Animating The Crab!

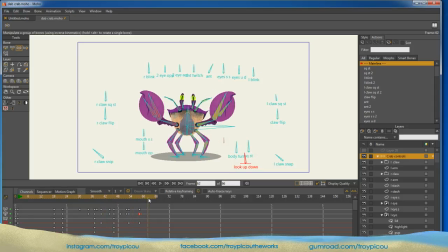1524s
comes down. Let's hold that for a few frames. Control F freezes all the pose. Let's add some more frames. Let's go out to 84 right here.
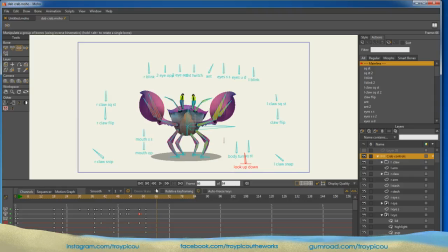1538s
And then right about 66, I say, let's put him in a fighting pose like he's ready to go. This claw will come down. His body will turn. We'll stretch this out. This one will come in.
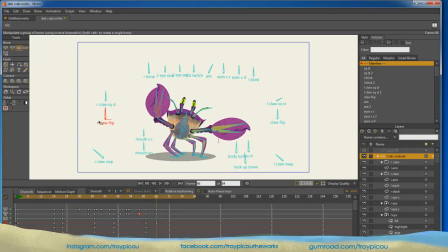1557s
Let's flip it. Got that claw flip built into the rig. Just like that. His eyes go to the side. We'll go opposite eyes, so he's got that one stink eye looking at him. We can adjust those if we want.
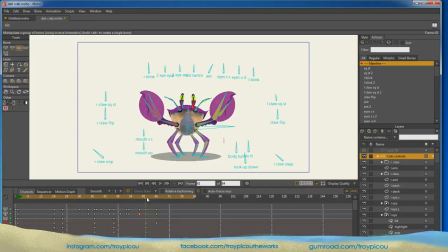Maybe squashes down. Maybe at this point,
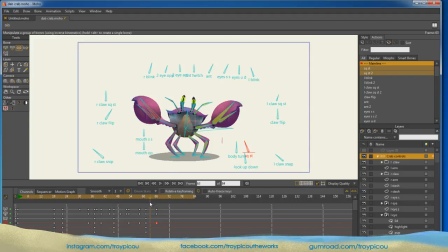maybe that leg right there will move out this way.
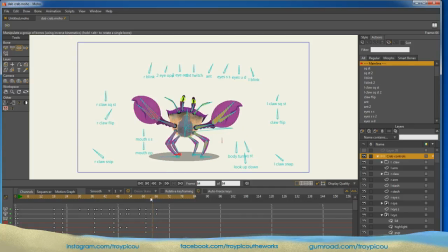1602s
Maybe that one as well. But we got to lift them. Guess they wouldn't move together like that.
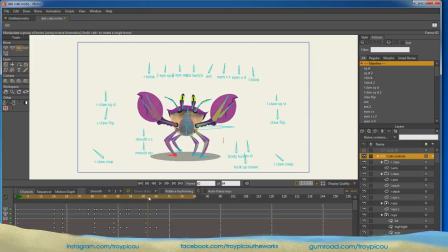1621s
Maybe if he did more of a jump stance. So here we will rotate his body.
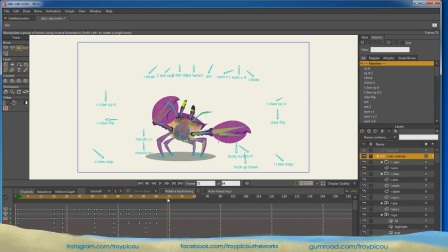1637s
That looks good. Let's play it. Might be a little fast, so let's find where we start that. Let's drag these out.
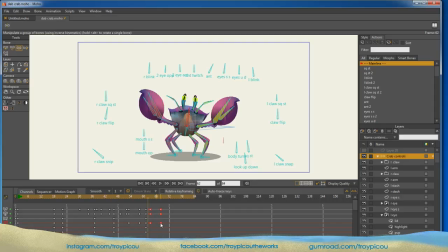1655s
If you highlight both of them and you hold down the Alt key, we can drag them out and give a little distance on there. That feels better.
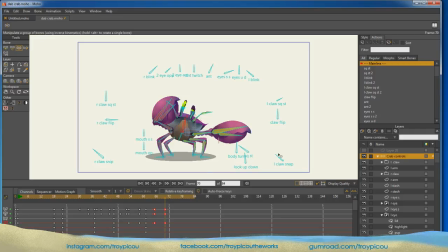Let's get that claw ready for snapping.
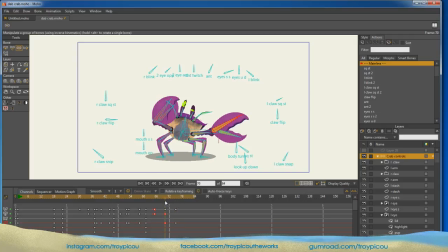Quick snap. Just like that.
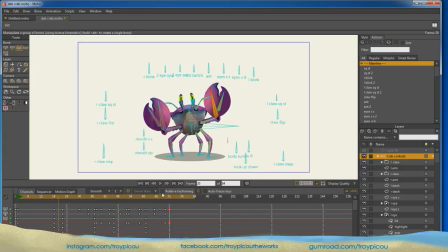1708s
Now that he has that snap, I think I want that faster. So let's bring this claw up and then snap it. So as we bring it up, let's squash it so we can add more dynamic to that snap.
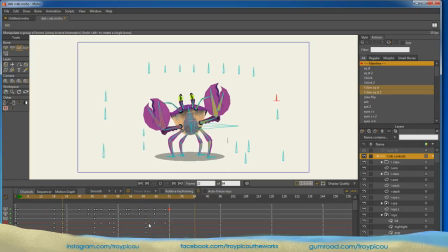Let's bring it in a little, make it a little faster. There we go.
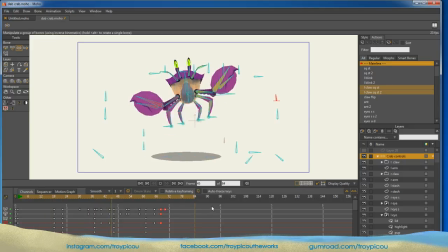1739s
That looks good. Now he's ready to fight.
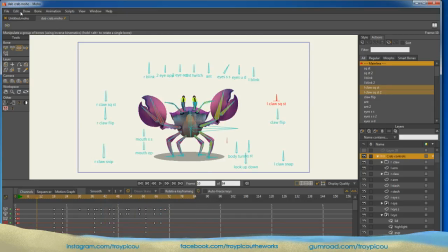1745s
Okay, so right after that, let's go back to frame one. Let's copy his beginning pose. And right at 81, let's paste it so we can loop this guy out.
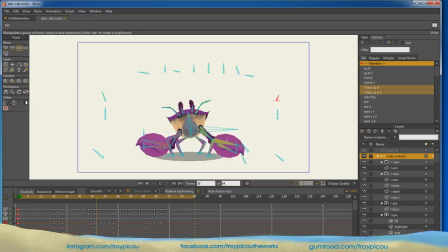1761s
That don't look good because he's moving back. So we'd have to animate his feet back in position.
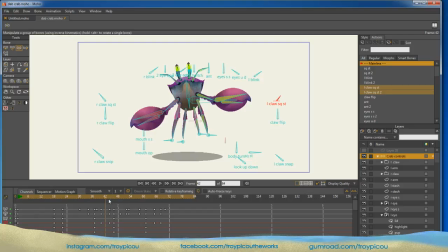1769s
But what we could do is we could set our onion skin, right?